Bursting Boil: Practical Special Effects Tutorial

Hello, this video is going to be a little bit different to what you'd normally expect to see on this channel as it's going to be a tutorial. Now you know me, I'm not one to brag, but in the past I've got over four comments on my previous videos asking for behind the scenes tutorials on how I do my practical effects. I think the numbers speak for themselves. So today, or whenever you're watching this, I'm going to show you how to make a bursting boil effect which is a variation on the copy spot effect from my previous video, Top 5 Weirdest Alien Seas. So if you haven't seen that video, then click the card in the corner of the screen now. But the effect we're going to be creating looks a little bit like this.
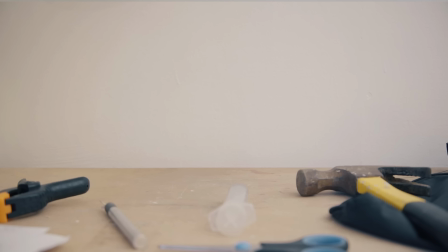[0:32]
So this effect is a mixture of practical and digital, we're going to be building the boil and bursting it, and then digitally superimposing it onto your skin.
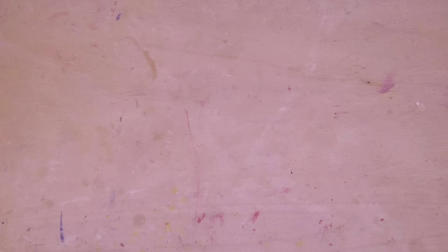[0:38]
So first things first, let's start with our materials list. List of things you're going to need to make this thing. And in that list you're going to need some green paper, or card, or in this case, foam. We're going to be using this as a little green screen, so the colour needs to be as close as it can be to Kraven Key Green. Then you need a happy little piece of card, cut to the same size as your bit of green.
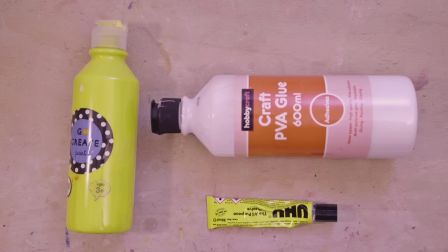[0:54]
He's just happy to help out. And we're going to need some of our runny old friend, good old liquid latex rubber. Yellow paint, PVA glue and craft glue.
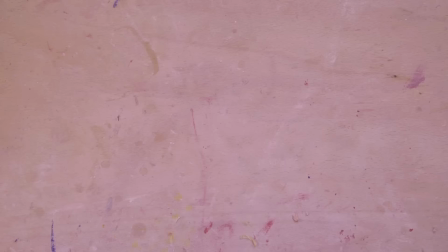[1:01]
And some balls of cotton wool Some fake blood a syringe a scalpel blade and some white and yellow acrylic paint a length of the plastic tubing I went
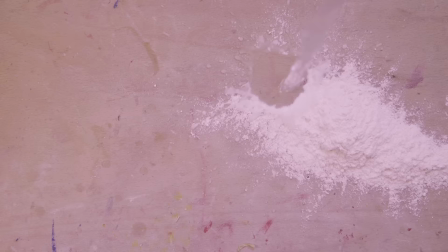[1:08]
for about 12 mil diameter Anything between 10 and 20 should be okay Plain flour and some water and finally some red acrylic paint next we're
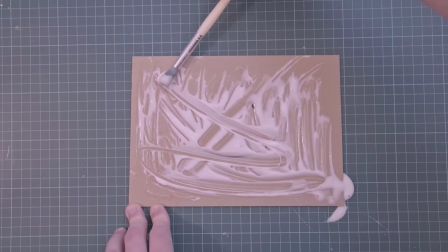[1:16]
gonna make it So we need a method screen so we take our happy little piece of card and we pour glue on it And then spread
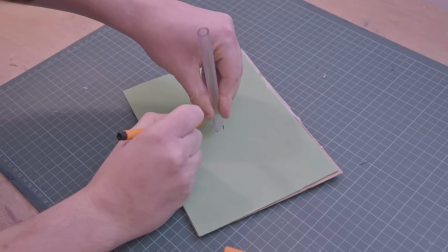[1:21]
out I got excited and used far too much glue and then stick down your piece of green on the card Yay
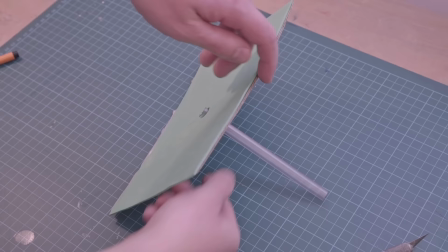[1:26]
Then mark on and cut out a hole for our plastic tubing once you've pushed the pipe through turn the card over and glue it from the back with our craft glue to hold it in place.
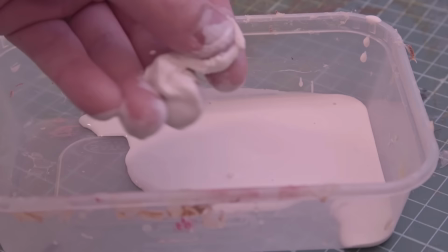[1:33]
Unroll and peel apart a couple of balls of cotton wool. Yay! Then take the cotton wool and very delicately dip it in the liquid latex.
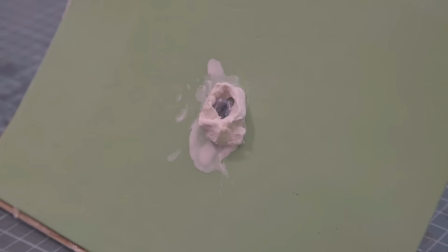[1:39]
Take the moistened cotton wool and shape it around the hole of the pipe to begin to create the shape of the boil.
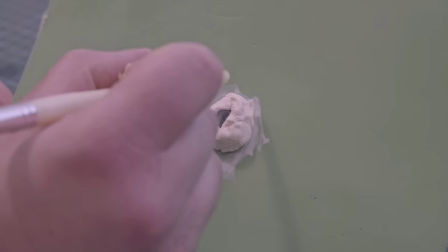[1:43]
It's easier to do this with a paintbrush or something with a rounded end rather than your fingers because the cotton wool tends to stick your fingers and then clean out any dribbles of latex around the hole.
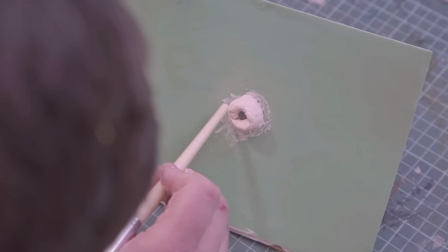[1:51]
Then once that's dry, do the same again and put a second layer on to build up a little bit more to get this boil shape. I find it's easier to do it in two stages because the cotton wool and liquid latex is a bit fiddly if you do it all in one.
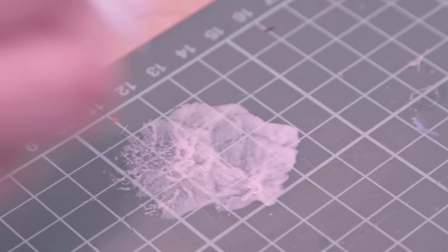[1:59]
On a smooth surface, like a plate or a cutting board, we're going to dab on a little bit of liquid latex and let it dry.
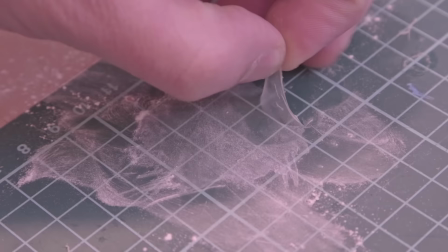[2:03]
This is going to be the cap and the top to our boil. And when it has dried, cover it in talcum powder and peel it off. The talcum powder stops the dried latex from sticking to itself.
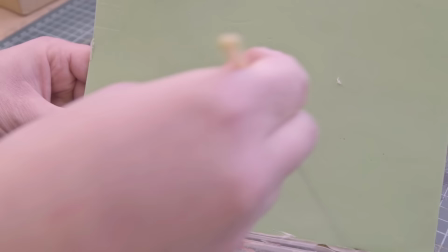[2:10]
Then trim this end piece to roughly the same size as the boil. So we're going to take some of our red acrylic paint and paint the inside of the boil red, because it's an open wound on the inside.
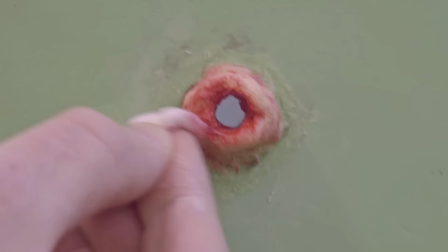[2:18]
And then we'll also paint the outside of the boil red. So what we're going to do with the outside of the boil is we're going to get a damp bit of cotton wool and brush most of the red paint off, just leaving bits in the nooks and crannies so it looks like a raw piece of flesh.
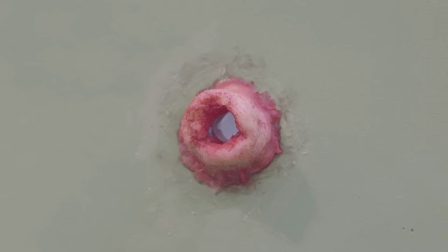[2:26]
We're gonna accent around the edge of the bore where it touches the green screen to make the edge look more sore and raw And then coat all
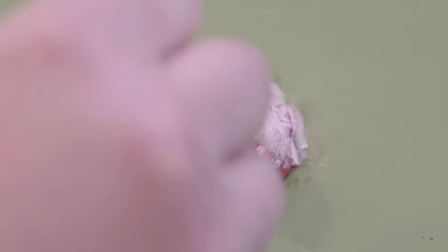[2:32]
of that in a thin layer of liquid latex Which will seal the paint and give it a nice meaty shine and speed up the drying process
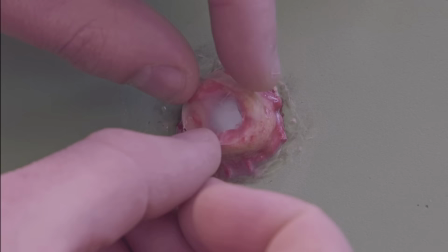[2:38]
with a hot air gun or hair dryer Then we're gonna take our craft glue and glue on the circuit of liquid latex We made earlier for
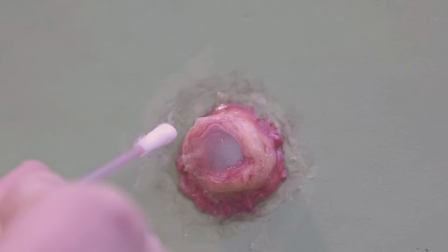[2:43]
the cap onto the boil and then once that's dried trim it a bit If it overhangs try and get the edges as smooth and rounded as possible
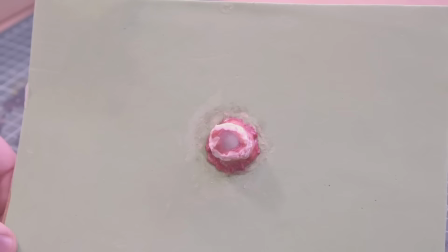[2:49]
then seal the edges with liquid latex Which will help cover up the hard edge of the cap and then
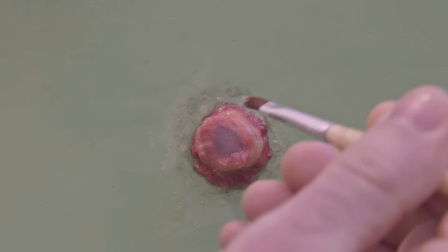[2:53]
get out our friendly hairdryer again and dry it up Use a light dusting of red paint to help blend in the seam a bit more.
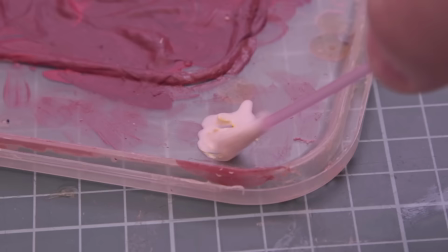[2:58]
Then we're also going to paint the back of the pipe red in case you were to see it from the other side. Next, we're going to mix a little bit of yellow acrylic paint with some liquid latex and use this to paint on our boil.
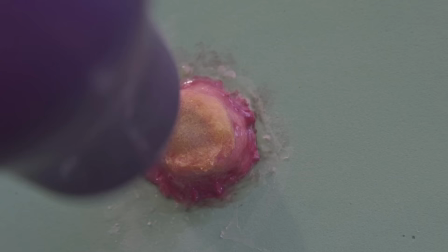[3:06]
The liquid latex in the paint helps the paint to stick and move with our flexible latex model. I avoid straight paint just tends to crack. We're going to take some of our yellow paint and liquid latex and paint the top of the boil and then blend it in.
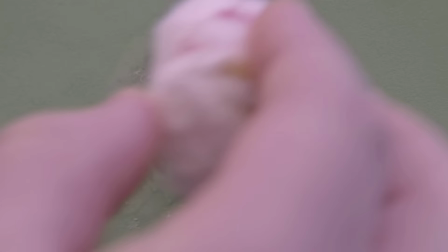[3:17]
We'll do this a few times and then once you've done that thing, we'll mix some white paint with liquid latex and paint that on the end.
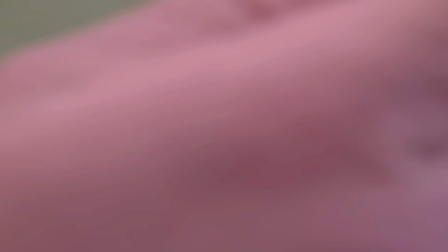[3:22]
And then a little bit more yellow and then finely blend it with a little bit more red. Then we're gonna coat what we've just made with some more liquid latex to give it that lovely gross sheen.
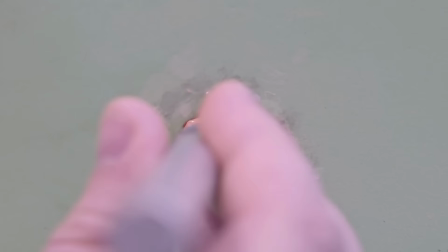[3:30]
BOIL! So once that's dried, we're gonna take our scalpel and we're gonna cut into the surface of the boil. And we're gonna be cutting in slits for the pus to ooze out of. And next, a short musical interlude.
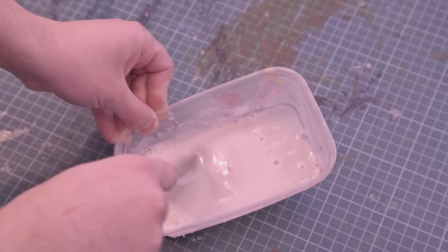[3:42]
So now we're ready to make the pus, which is about a tablespoon of flour and some water. And then we mix it together to get the right consistency.
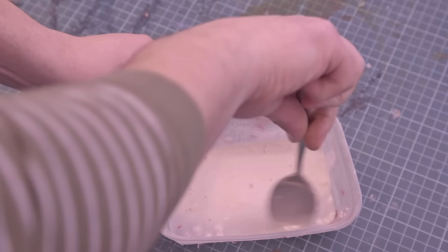[3:48]
Now this is too runny, so we're gonna add some more flour. It needs to be runny enough that it can run out, but it needs to be thick enough that it doesn't just pee out that water.
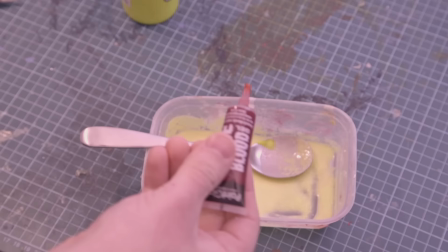[3:54]
So as soon as we've got a nice pus consistency, we're going to add some cheap yellow poster paint. And then add a nice little dribble of our liquid fake blood.
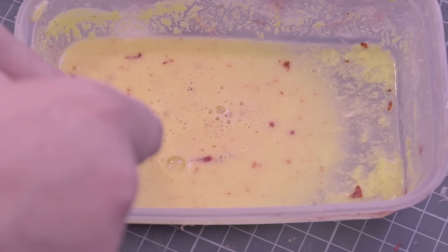[4:01]
And stir it slightly so you get little nuggets of blood in the pus. But not too much, we don't want pink pus. Then suck it all up into your syringe.
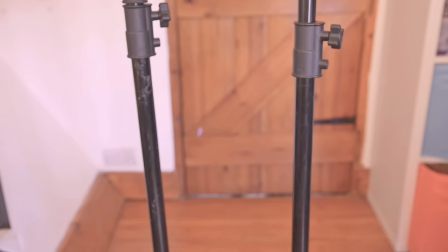[4:08]
Good enough to eat.